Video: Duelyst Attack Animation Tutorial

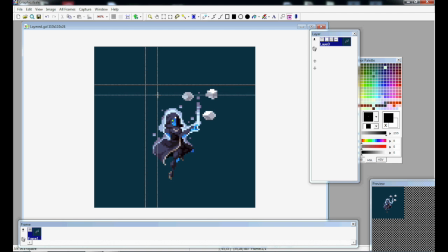Hey everyone, my name is Adam Kling and I'm a character animator for the game Duelist.
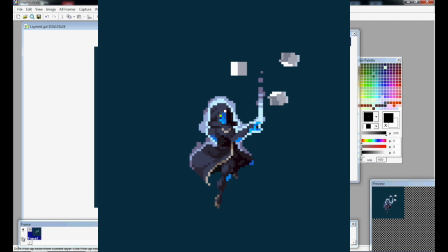Today we're going to go over how to take this still image and turn it into a full attack animation.
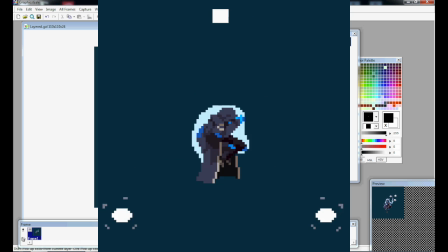But first, let's talk about the character a little bit. This character is named The Scientist.
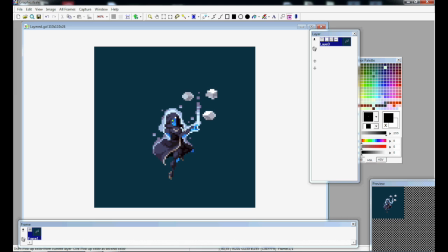He's named after the tournament player and streamer, The Scientist, and was sort of help designed by him. He's this sort of Dr. Manhattan type of character, he's got this blue skin and a sort of third eye or crystal on his forehead. around him we have this aura that's emitting particles and finally we have these stones that are just floating in the air.
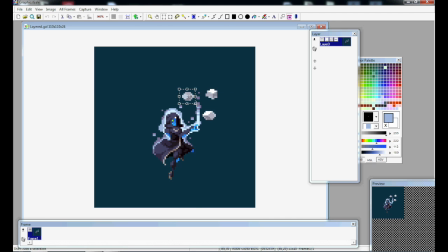From what I understand these stones are superconductors which are basically really strong magnets that can levitate. Now that we know we're working with let's get started. Okay so the first step in doing an attack animation is to break up the character into layers.
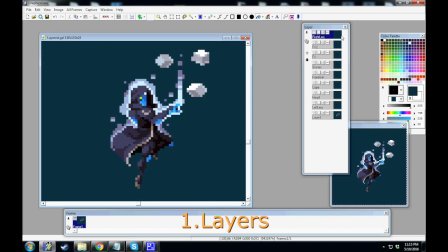This step doesn't have to do with animating itself but it's nonetheless very important.
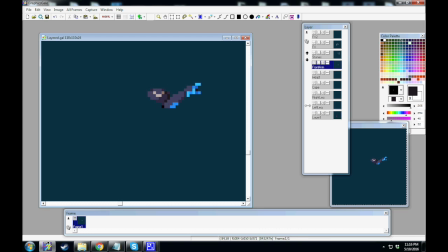What layers do is it separates your image into multiple parts so that they don't interact with each other. You'll want to have enough layers so that you can move these different parts around without them messing up the other parts of the image,
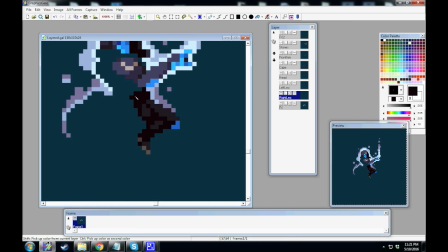but not so many that you just spend half of your time searching for the right layer to edit. Alright, it's finally time to start animating.
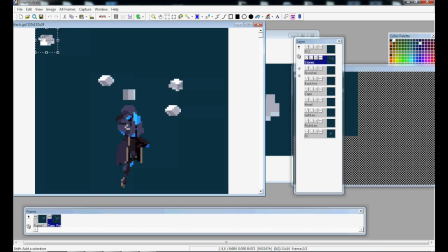Our general strategy for animating is to get the whole animation fleshed out as quickly as possible.
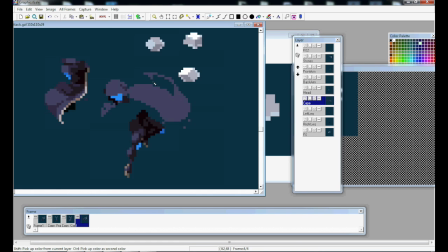This way we can make sure that our animation isn't going to be terrible and if we do find out that it's just not working, at least we found out sooner than later.
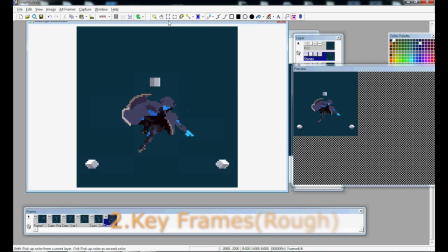With that in mind, we'll start drawing our keyframes. Now, keyframes are the foundation of your animation.
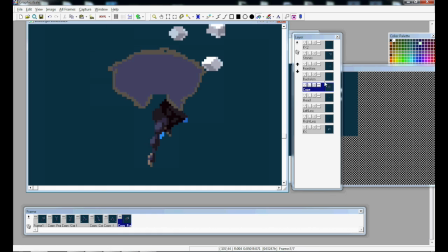They designate the main poses that your character is going to take.
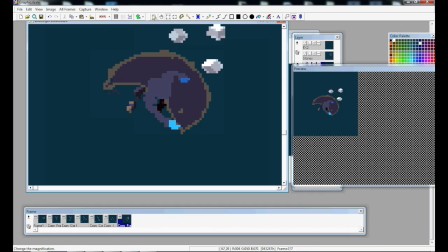When drawing your keyframes, you cannot be scared to change perspectives of the character and completely redraw your design.
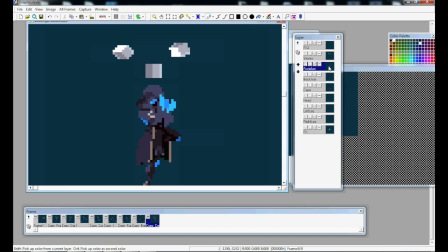It took me a long time to figure out that I'm allowed to draw characters back or a different angle of their head.
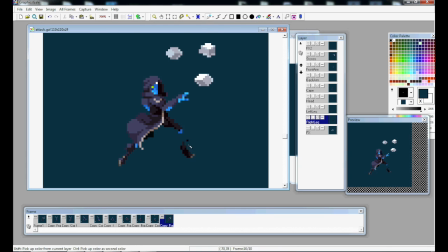The more you do this, the more 3D your character is going to look.
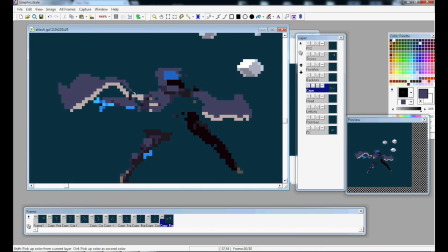If the viewer sees more angles of your character, it'll better convince them that they're living in a 3D environment and not just a flat piece of paper.
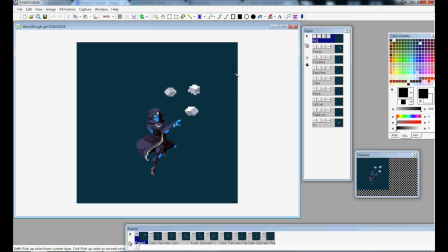Okay awesome, we have all of our keyframes roughed in and I'm pretty happy with these. So the concept of the attack is that he takes these stones, throws them all around the canvas, and then lights them up with electricity in a sort of triangle pattern.
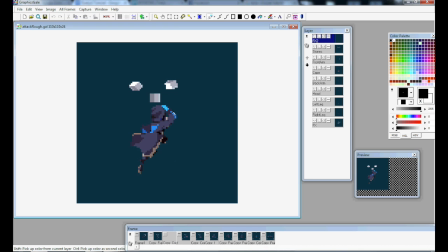So on this keyframe, we have him winding up his throw, and then releasing. And then he does it again, and release. You might notice that the two keyframes here are actually just mirrored images of the other keyframes. This almost never happens that you can copy two frames directly,
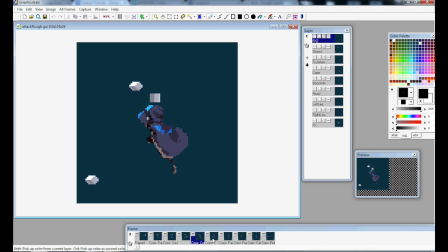but in this case it actually works out pretty well since he's repeating the same action twice, just on two different sides. Then we have him on this next keyframe. This one's a little bit iffy. If you can't tell, his whole body is tilted so much that you're seeing him from a sort of top-down perspective almost like a Zelda game.
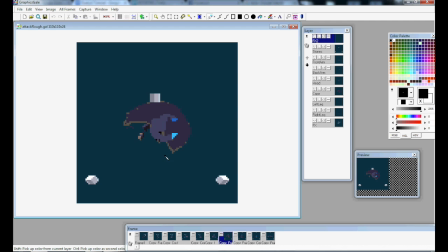It's not that this sort of perspective can't be done, but it's pretty unusual and it could be confusing to the viewer if it's not done correctly. So going on, I'll just want to be careful of this pose and make sure that it reads clearly to the viewer. Okay, so the next keyframe is of him releasing that wind up and throwing the last stone in position.
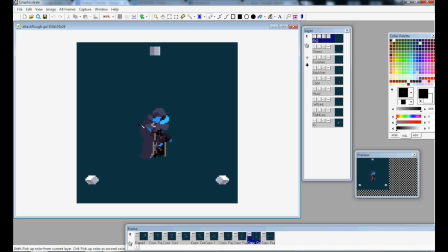Then he curls up into this sort of ball getting ready for the blast of the attack. This is sort of the anticipation and wham! He throws out his arms for the final part of the attack. This is where we're going to bring in the special effects and he just sort of holds this pose while everything is electrocuting around him.
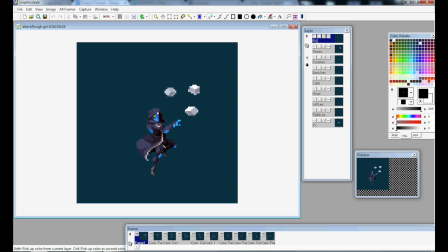And then he goes back to the original pose because since this is a animation for a video game it always has to loop into itself. Okay so now that all the keyframes are roughed in, and keeping with the theme of fleshing out the animation quickly, we're going to move on to the rough version of the special effects.
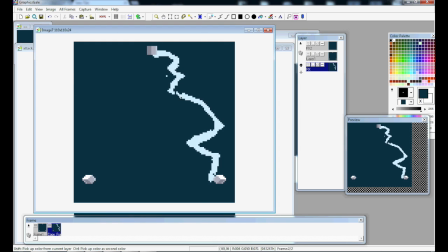The most important part of animating any type of special effect is to understand how the effect works in real life.
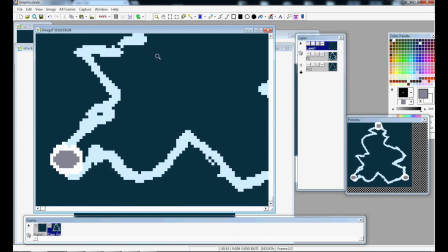So let's talk about how lightning works, but purely from a visual standpoint.